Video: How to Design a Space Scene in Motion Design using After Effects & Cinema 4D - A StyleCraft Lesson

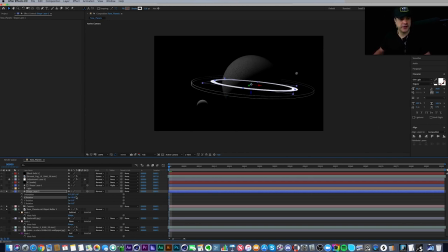And there it is. There's our ring around our planet, right? Now, this is not a perfect ring because the ellipse built it out at, where's the size here? 1920 by 1080, because that's what our comp was. So if I make it square, I'd make it 1080 by 1080.
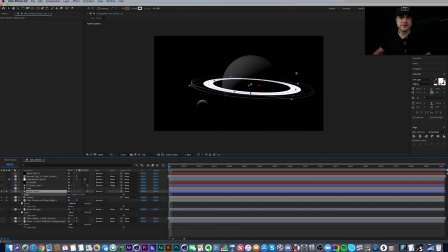And there it is. So now it still looks a little bit weird because it's going in front of the planet and it's going in the back of the planet, right? So that's weird. So if I turn that layer off, go back to my original one, that's why I have a mask here, right?
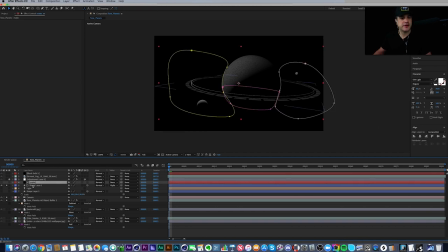I have a mask which is on a solid layer above here. So this is just a solid with three masks on it. Mask one, mask two, and mask three. So I'm saying I want to see this part, and I want to see this part, and I want to see this part.
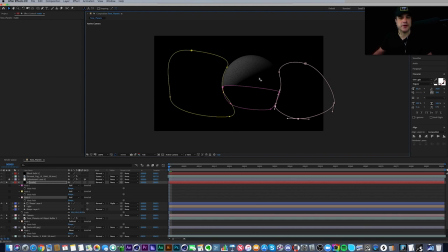But I'm not seeing back here. And if I turn this back off, that's why we can't see the ring behind the planet here, but we can see it in front, on the side, and on the side, right?
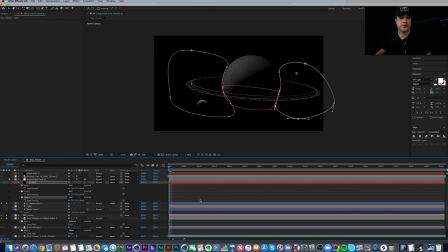And I've just set these to feather 10 pixels all the way around just to kind of make it look a little nicer.
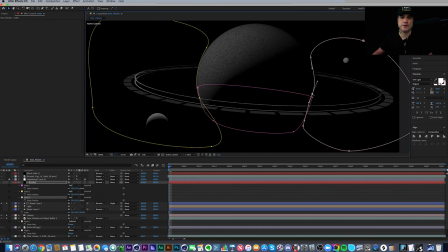I mean, I could go in here and I could really fine tune this edge. It's a little bit off maybe.
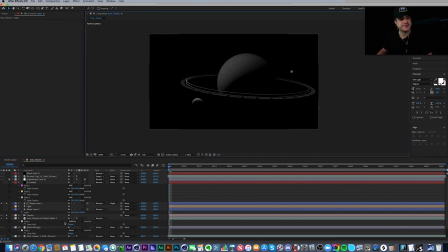But that's how we make the ring look like it's actually going around and then behind it. And then the shape layer is just, if I open it up, you're going to see here,
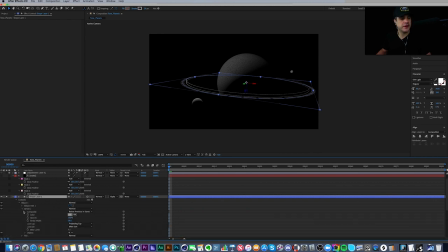it is a stroke path with a dash applied to it, right? I just added the dash by clicking the plus button. And then I just played with the settings. And I decided that 42 was kind of a setting I like, because you can see here it's moving, it's getting further apart.
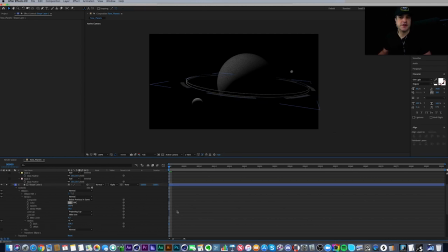So this is really big dashes, which that's kind of interesting in itself. I could go the opposite way. I could go below 42. I could go way down here and it starts to fill in, which is not what I want, but maybe.
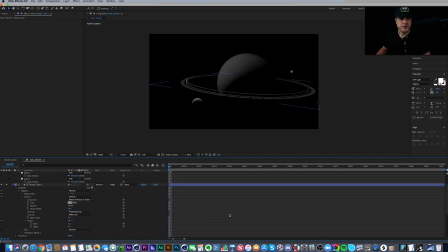So there's really tight rings around it. So it's all a matter of just playing around and finding what works for me. I decided I liked this setting right here.
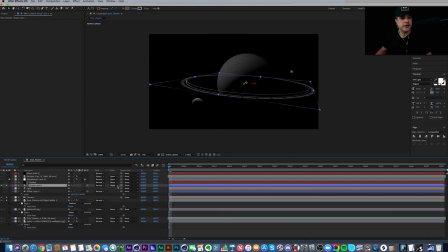So there's our ring with our alpha mat set to the solid above it, right? Which is just our mask. And the reason I did this is because you can add mask to shape layers, but it gets very kind of strange.
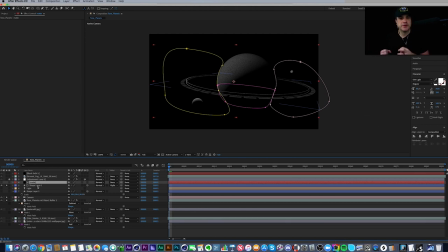Whenever you apply a mask to a shape layer, that shape layer wants to say, oh, this isn't a mask. This is actually a shape and I should draw this. So I kind of stay away from adding mask to shape layers because it does get confusing. I find it easier just to create a solid, make it an alpha or luma mat, and apply my masks to that solid.
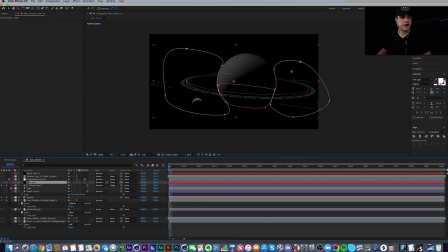Okay, so what's next? So next, when I extracted from the Cinema 4D file right here, when I hit extract, it brings out everything from the Cinema 4D it can bring out from that file. It brought out the camera and it brought out the light, right? So that's where this light came from.
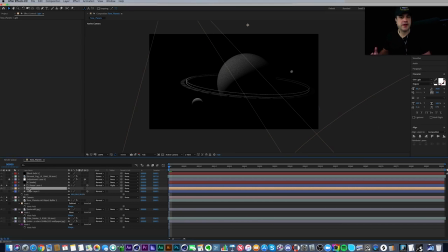And boom, there is the light. Now, I'm going to extract again, and I'm going to show you what I had to do to make this look the way it does. And I used the light because I wanted this ring, I wanted less focus on it, on this dashed ring shape layer we made here in After Effects.
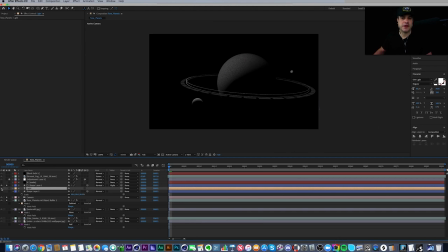So, you know, that's created by using a light. So without light, with light, without light, with light. So it just gives a little bit more depth to the image, right? A little bit more tone as well, because we're going from bright values here to dark values over in here.
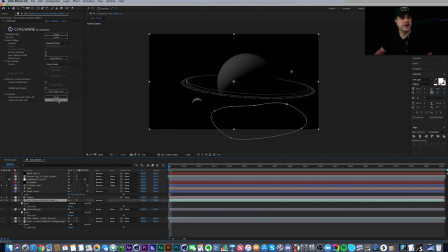So if I turn this one off and I go back to my Cinema 4D file and I just say extract, it's creating a second camera, which I don't need. Extra light, all that jazz. So there is my light, right?
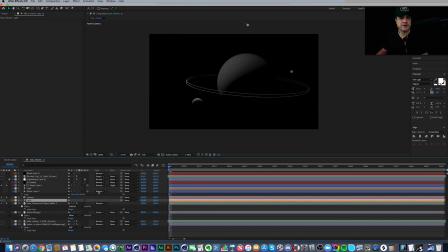And I can't see my shape layer because the light is way up in here. That's where the light was in Cinema 4D, it thinks. And it's using a parallel light, which I am not a fan of parallel lights.